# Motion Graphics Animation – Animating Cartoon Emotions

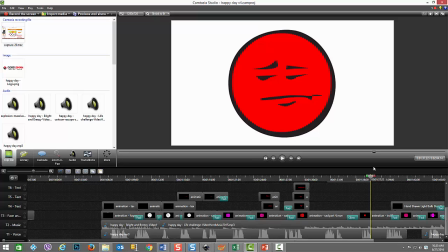8:17 And then when we're coming out of it, I used the concept, well, let's reverse the anger and go back sort of the rage, and then to calm down. So the color set I reversed. I got a nice little animation there on the top with the light bulb, back into the purple.
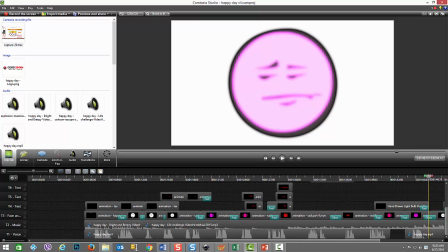8:33 And then eventually, towards the end, we got into showing white.
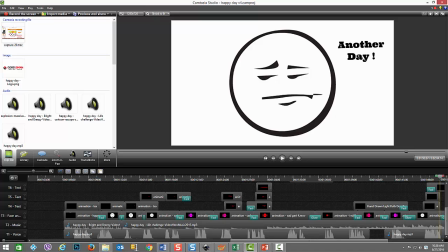8:40 So again, restoring a sense of calm, and then with the last image going into the state of hopefulness.
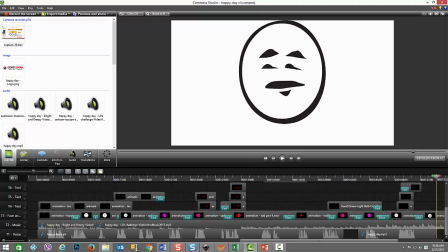8:49 Okay, and that's sort of a summary of how I utilized the images and I modified them to create the emotional impact in the story. Now let's go take a peek at how the animations are put together.
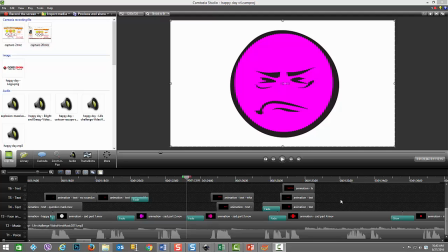9:04 Now we're going to take a look at how I put together a few of the animations, and for the sake of expediency, I'm only going to focus on a few of them and go through the details. So as you can see here, I'm just going to walk through a scrub, and as you can see from changing the shade,
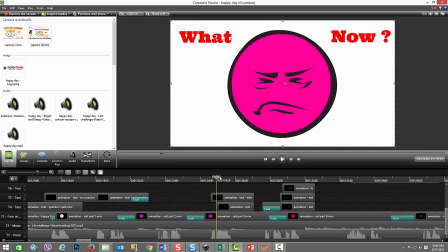9:20 we now go into a face that has like a lower, like looks like a lip thing quivering, shaking, and then the mouth moving slightly, and then the outer shell of the face moving.
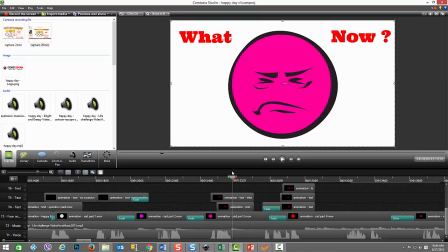9:34 Both of them are moving. So but another key thing to notice is that the eyes are still all the eye activity, and the reason why I did that is because I desired to have, when I say what now, sort of a contemplative emotional look, and by swaying the
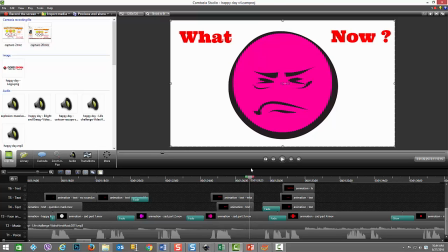9:52 the lip part, it sort of adds to that effect of the contemplative look of the face right now. So let's go see how that looks in Easy Animator Pro.
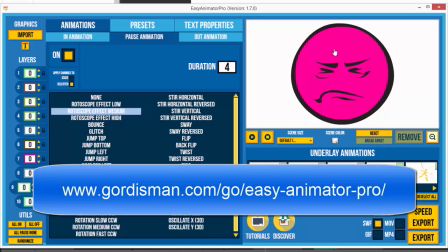10:05 So here we are inside Easy Animator Pro, and you can see here's the face that we were using that I imported.
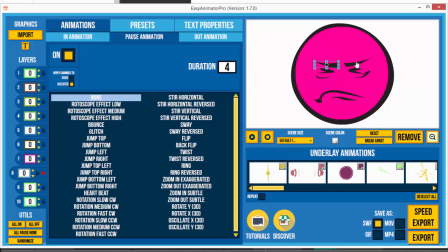10:12 And now, as you know, all these pieces, like the eye components, they all have a pause animation. Pause is the type of animation that most of these are all done in. Is none. So none of these elements here that I'm clicking on have any animation. They all say none.
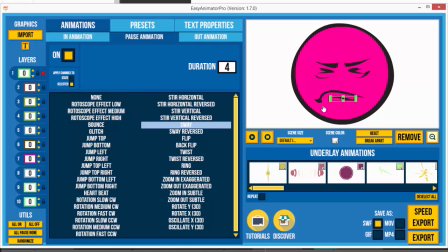10:31 But as I mentioned, that we had the lip area, it's using the sway animation, and I also animated the mouth area, which is using a rotoscope low effect, and that sort of explains how it shakes a little.
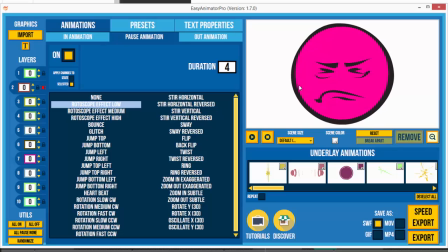10:47 So as you can see, the sway here of the lip and the mouth moving, and also on the outside you can see when it redraws that it's shaking as well. So I use the rotoscope features there as well. So let's just take a quick peek at that.
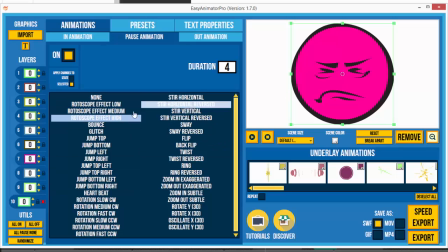11:00 They're the last two layers. So this layer one, which was the black outer shell, is I used rotoscope high, and then layer 9 is the rotoscope medium effect, so that you can see that they sort of both shake with a little different frequency,
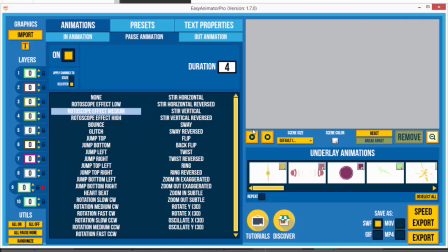11:16 but it adds to the effect. And again, the eyes are very focused, and that's how I put this one together.
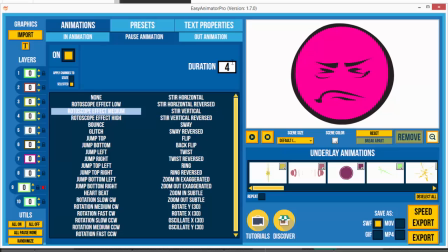11:23 And please bear in mind that most of the durations for the animation faces that I did in this project were 4 in length, 4 seconds. So again, and all of them were pause animation with the exception of a few.
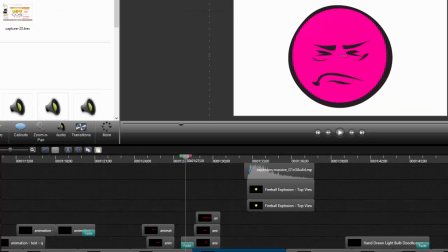11:39 So let's go look at the next animation. The next animation is the face that follows this one, and the emotions went from eyes focused and still and the mouth quivering to then just everything being agitated,
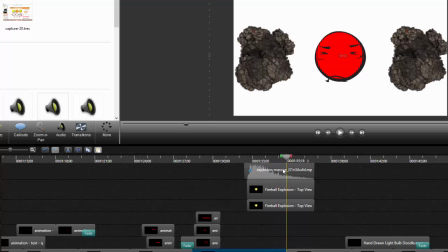11:58 and then gradually fading out as if everything just blew up in the emotion.
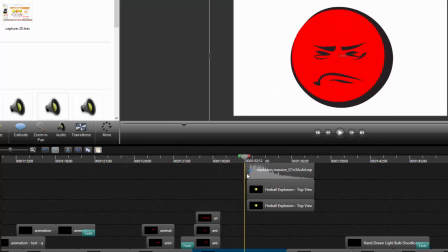12:04 And that is achieved by just a few simple effects, and I'm going to go show you that now in Easy Animator Pro.
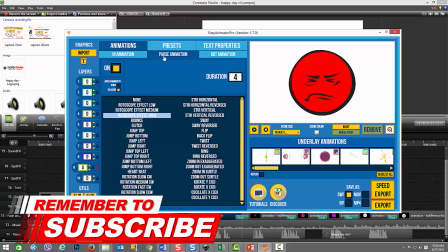12:12 So here we are in Easy Animator Pro. The pause animation again is at duration 4.
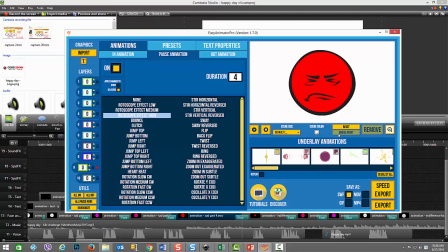12:17 In order to have all the facial elements be functional, I did use the break apart feature, which created the 10 layers here.
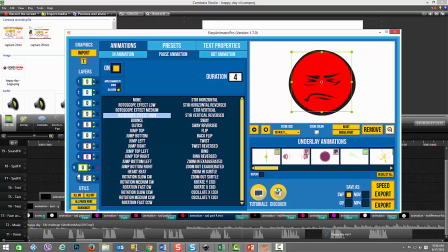12:25 And just like in the last image, the 10th and 9th are the outer layers. And but what you're going to see is no matter what the element now in this animation, everything is on the effect rotoscope high.
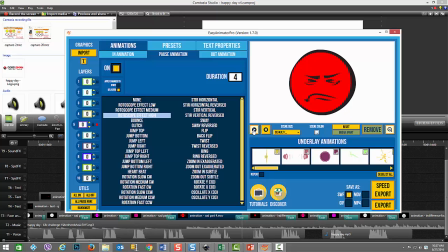12:44 Rotoscope effect high. And that's what makes the nice agitation in every element of the graphic.
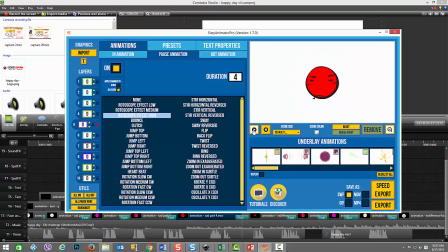12:51 And you can see that makes it, the image look nice and angry as compared to the eyes focused before.
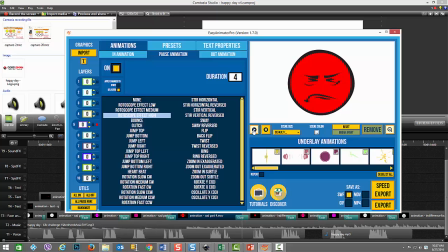12:57 Now you can see more a sense of rage. It got transformed into anger.
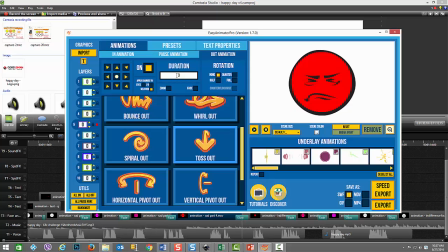13:02 And on the output animation, which is I set as a duration 3 here,
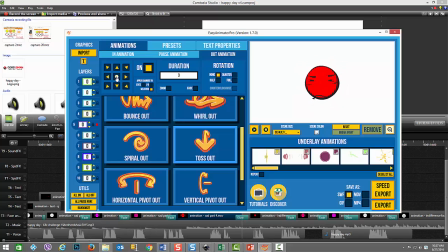13:07 you can see I'm using the toss out feature with an arrow in the center, which means just to sort of toss out within itself.
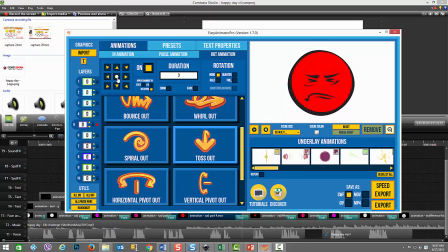13:14 And I thought that was kind of a cool effect to show, everything imploding. So it kind of did a cool effect on the features of the face. And, this is why you need to play with the animation tool and see what kind of effects you can come up with,
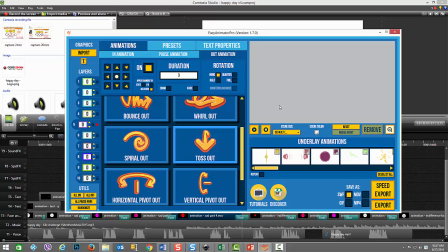13:29 and just see if the facial expression that you see resonates with you.
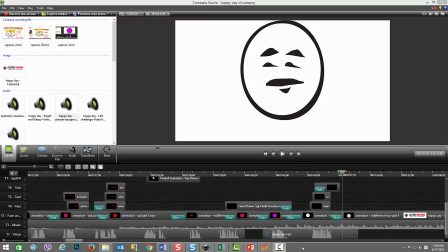13:34 Okay, and the last and final animation I'm going to demonstrate to you is the last face that we saw at the end, which I call the face of hope, and put a little bounce in him.
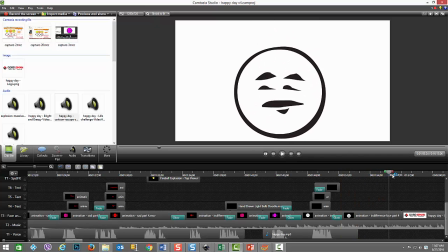13:46 So as you can see, he's got a bouncing face, and then he does like an overshoot animation out to the left, which is kind of hard to see because it's so quick there.
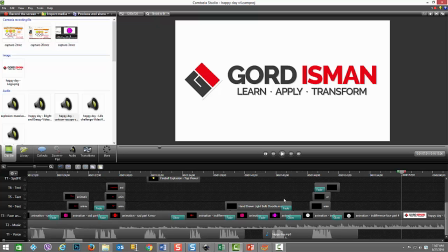13:58 Anyways, I'm going to show you that now in Easy Animator Pro.
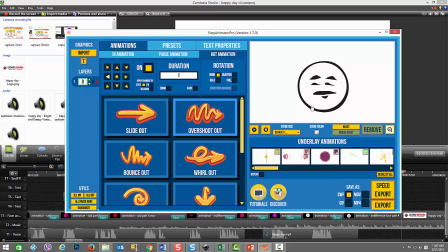14:02 So if we pop over here, so you can see he's bouncing and then he shoots out to the left.
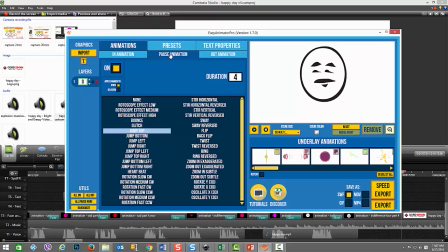14:07 So that's achieved by, first in the pause animation, I used the jump top. At first I was going to use just the plain bounce, but as you can see, it's not quite the same kind of effect. Each kind of gives a different kind of emotion. I kind of like the jump top because it just seems like a little more
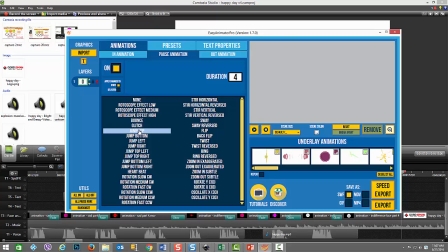14:26 a little more in the bounce, and which is what I desired for this effect.
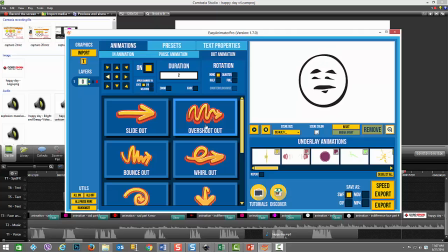14:32 And then the out animation, it uses the overshoot out, as you can see here. So it's going to the left. We have an arrow to the left in the out animation, duration 2. And then it's a little jog to the right before going out to the left. And that's all there is to it. I mean, there was no break apart required here.
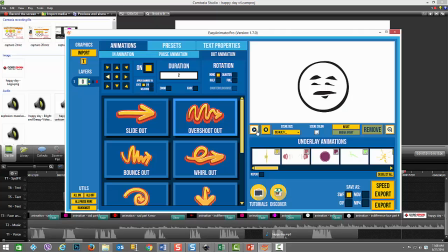14:51 As you can see, there's only one layer, and I just let all the features of the face move together with the same,
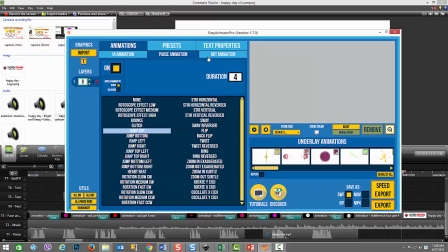14:58 animation of the jump, and likewise for the animation of the overshoot out to the left.
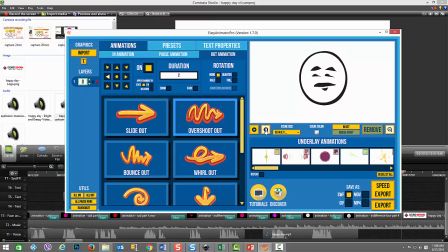15:05 And that's the end of the demonstration of the animation elements.
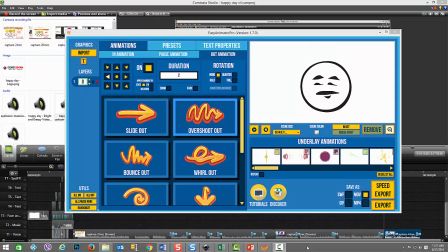15:09 One important element that I forgot to mention is that after you create each one of these animations, you want to click on the Save as MOV. The .mov file is a transparent alpha channel type file,
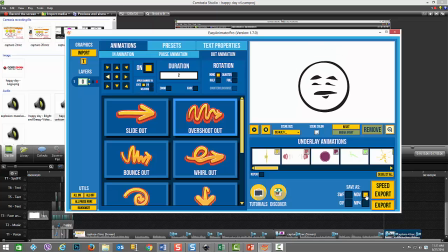15:25 so that you can just overlay into your editor with whatever background. In the case of this project, the background was white, so it looks like it's the same here, but you actually have a transparent little clip, and you just click on export here, and then you save the file out,
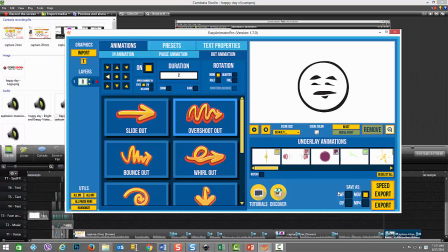15:43 and it creates a file for you, and that you can easily add into the video editor, and you're off to the races.
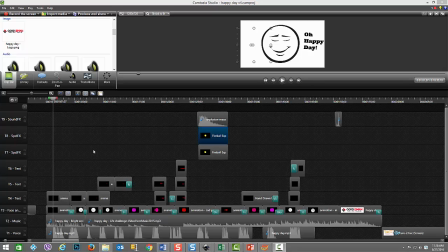15:51 The last few elements I want to talk about in this project are the text, the special effects, and the sound effects. So as you can see here on the timeline, I have sort of allocated a few lines to the text.
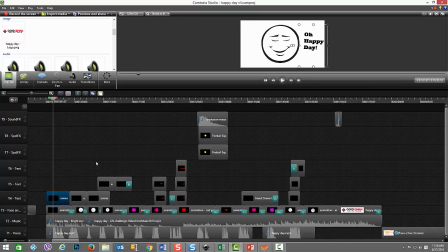16:06 And if you can see here, if you click on one of these, here's one of the texts, "Oh Happy Day," up here on the image, followed by the next one, "Recorded a video," as you can see. So each one of these are layered, brought into this text layer.
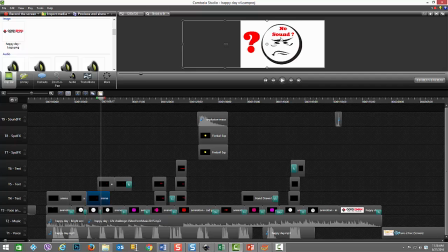16:22 And then where there's overlap, so you have the no sound text and the question mark on at the same time.